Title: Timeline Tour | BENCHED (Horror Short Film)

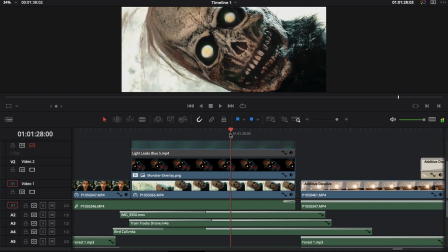(24:44)
But I also kind of like that. It kind of makes the eyes feel a little bit more alive to me. I don't know. I don't see it as a tracking error. I see it as there's a little bit more life in the shot.
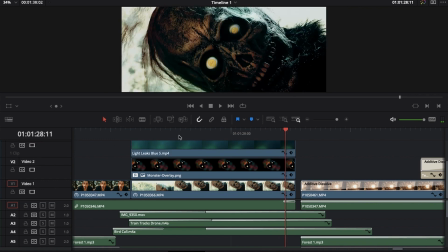(24:54)
Maybe I'm tripping. And then this light leak was, I threw that in
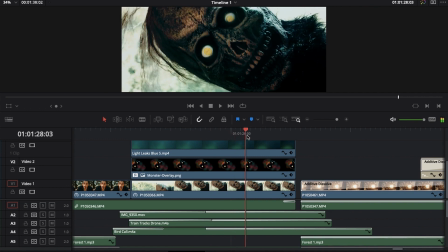(25:01)
the edit just to kind of get the color temperature the way I want it. I don't know if color temperature is exactly the word I'm going for.
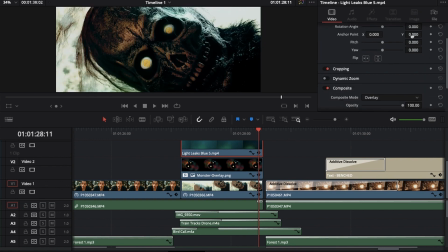(25:08)
I used it. What masking? Excuse me. Masking. What am I trying to say? The composite mode was overlay. That's what I'm trying to say.
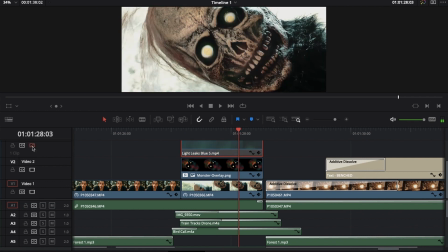(25:18)
So it's just I used it to bring the colors into a little bit more blue, darken the shot a little bit more, add a little bit more contrast.
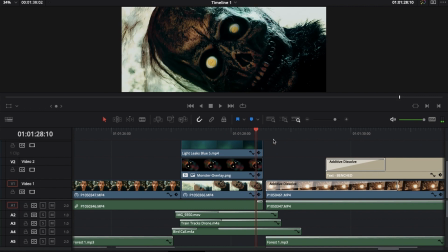(25:26)
Playing with composite modes is a lot of fun, and I always recommend figuring out what they do, because that if you don't know much about like photo editing,
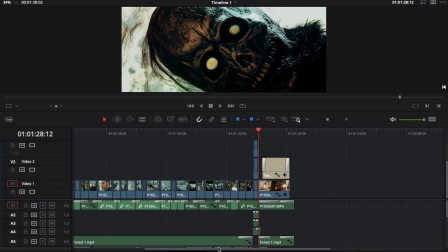(25:36)
there's a whole world out there of things that you can do with overlays, playing with different composite modes.
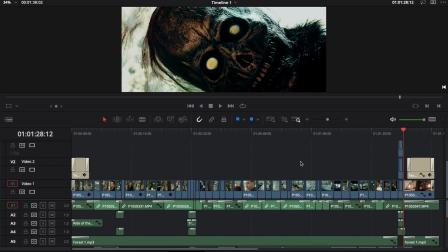(25:43)
So that can add a lot of flavor to your shots, if you know what you're doing. So like I really like the way this turns out.
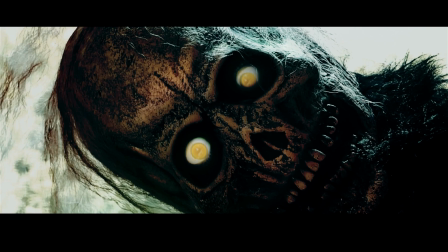(25:50)
There's a lot more contrast with the shot now, because without that
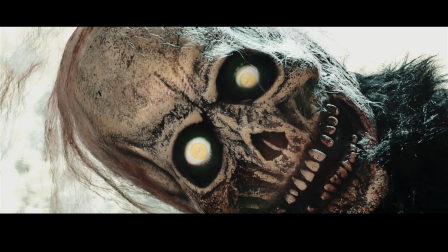(25:55)
that final overlay, it's just like this is not as impactful.
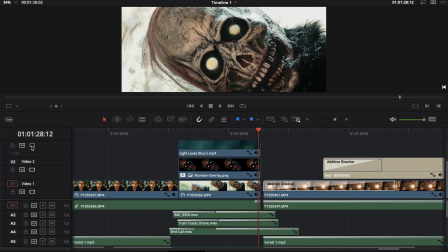(26:00)
Like this could be good enough, but bringing that contrast,
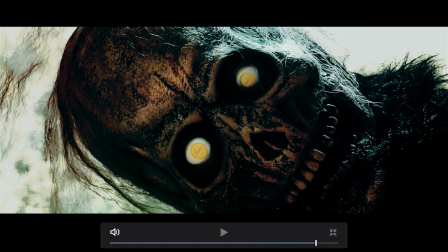(26:07)
you can see that filled in there's a little bit more shadow around the eyes now, and the eyes pop out a little bit more, and the skull feels a little bit darker. There's more shadow for details to kind of hide in the shadows, and I like that.
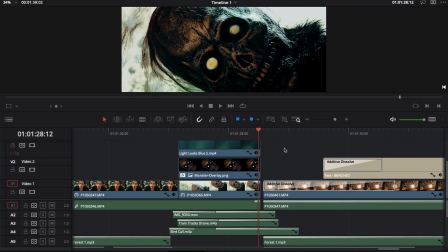(26:22)
I think it makes it just, there's something about that kind of wettens the mask a little bit more by adding that contrast.
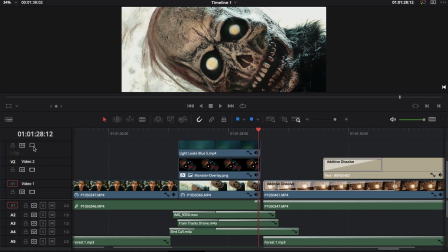(26:28)
It's like it focuses on the specular highlights a little bit. To me, I don't know.
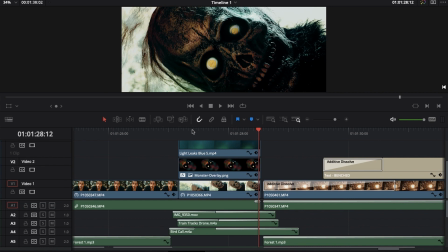(26:32)
To me, it makes it feel more like slimy, something about it, or sleek, by increasing the contrast.
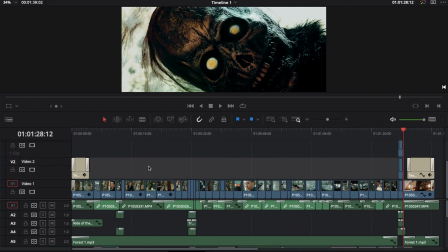(26:40)
So that's the one visual effect shot in the film, and the only other reason I have different video tracks is for titles.
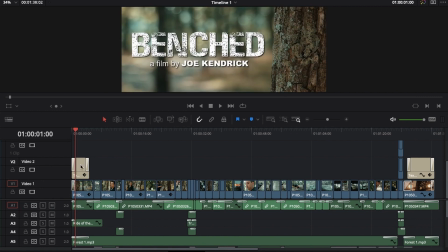(26:48)
And there's not much to say about these titles. They're just white text with drop shadow.
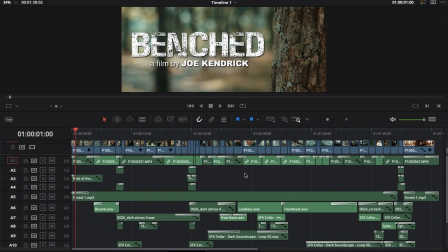(26:54)
So let's see. Do I have anything I want to say specifically about the sound effects timeline? This is just the final export on the sound. I just had that in just to make scrolling a little bit easier.
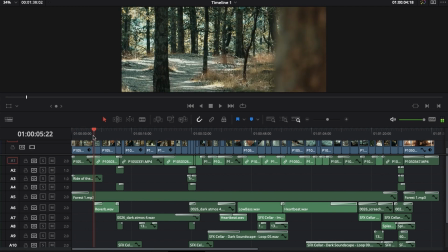(27:06)
I don't even know if that helped for a project like this, but for a project that had like a lot of green screen elements,
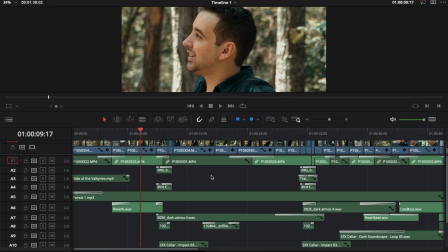(27:11)
it would help to be able to show off the timeline with an export on top just to make things easier. But let's talk about,
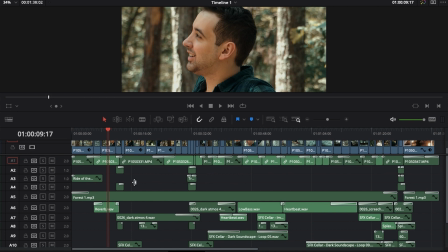(27:20)
there's a lot of different things I could talk about with the sound clips in here, but I'm just going to kind of show you how it looks. I don't know, like there's not, I approach the soundtrack very kind of non-traditionally to how I usually approach soundtracks. I didn't even really feel like I was composing when I did it.
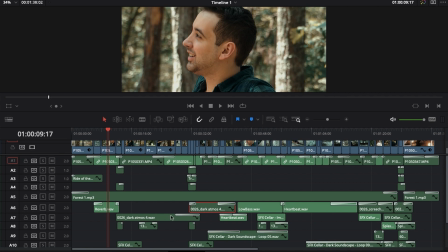(27:40)
And a lot of the like drones and stuff were kind of stock drone assets, that I used within the score.
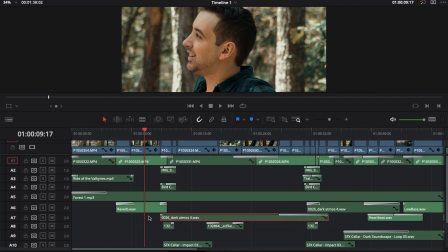(27:48)
So this kind of dark Atmos sound, like that's one of those.
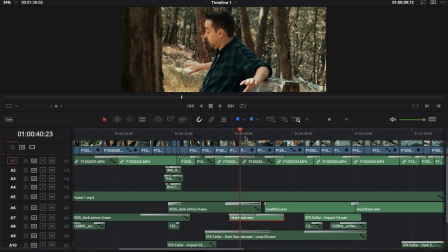(27:52)
But then Heartbeat, that's like, and that plays, it just kind of gives you a thump, thump, thump, thump.
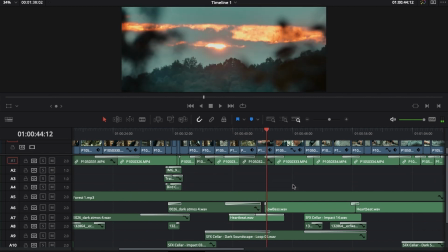(27:57)
That's just a little, I basically think of it as a sound effect.
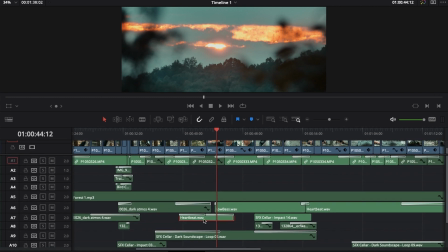(28:01)
But it is a musical element, and that's something I compose, this low bass that has,
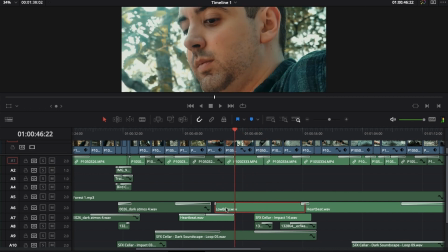(28:10)
it's just like, I composed that, but it's just like a low drone.
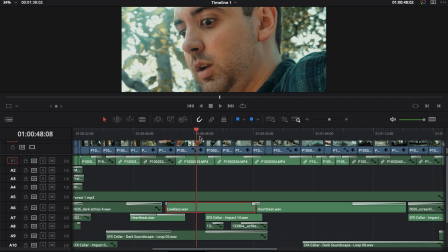(28:15)
And I just wanted it to hit the note I want.
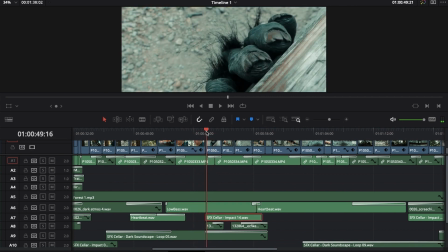(28:17)
I use these impacts all the time for thums, and I didn't create those, but I use them musically in the film.
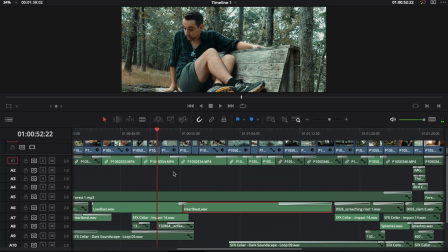(28:25)
Heartbeat, like I said, that's just a thump, thump, thump, thump with a rising synth.
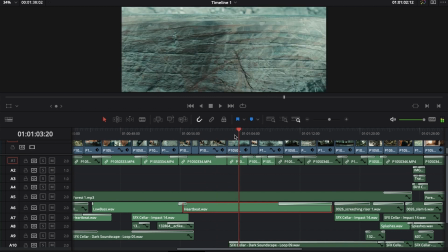(28:29)
And I created that asset, but it's like I don't really think of it as composing music, even though it is composing.
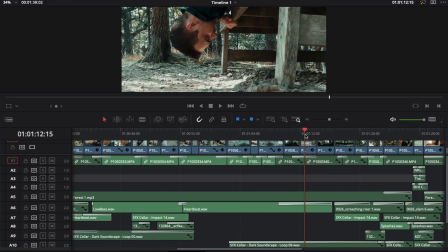(28:36)
But it's just like for this, I just really wanted to be in touch with like just what is the soundscape I'm trying to create,
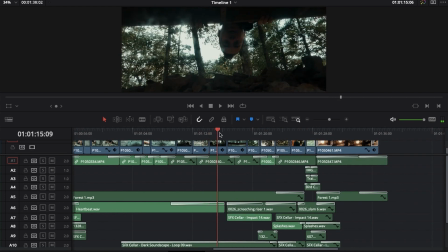(28:43)
what are the emotions I'm trying to convey, and letting that inform everything. But it's just like, and that's just the language of horror movies.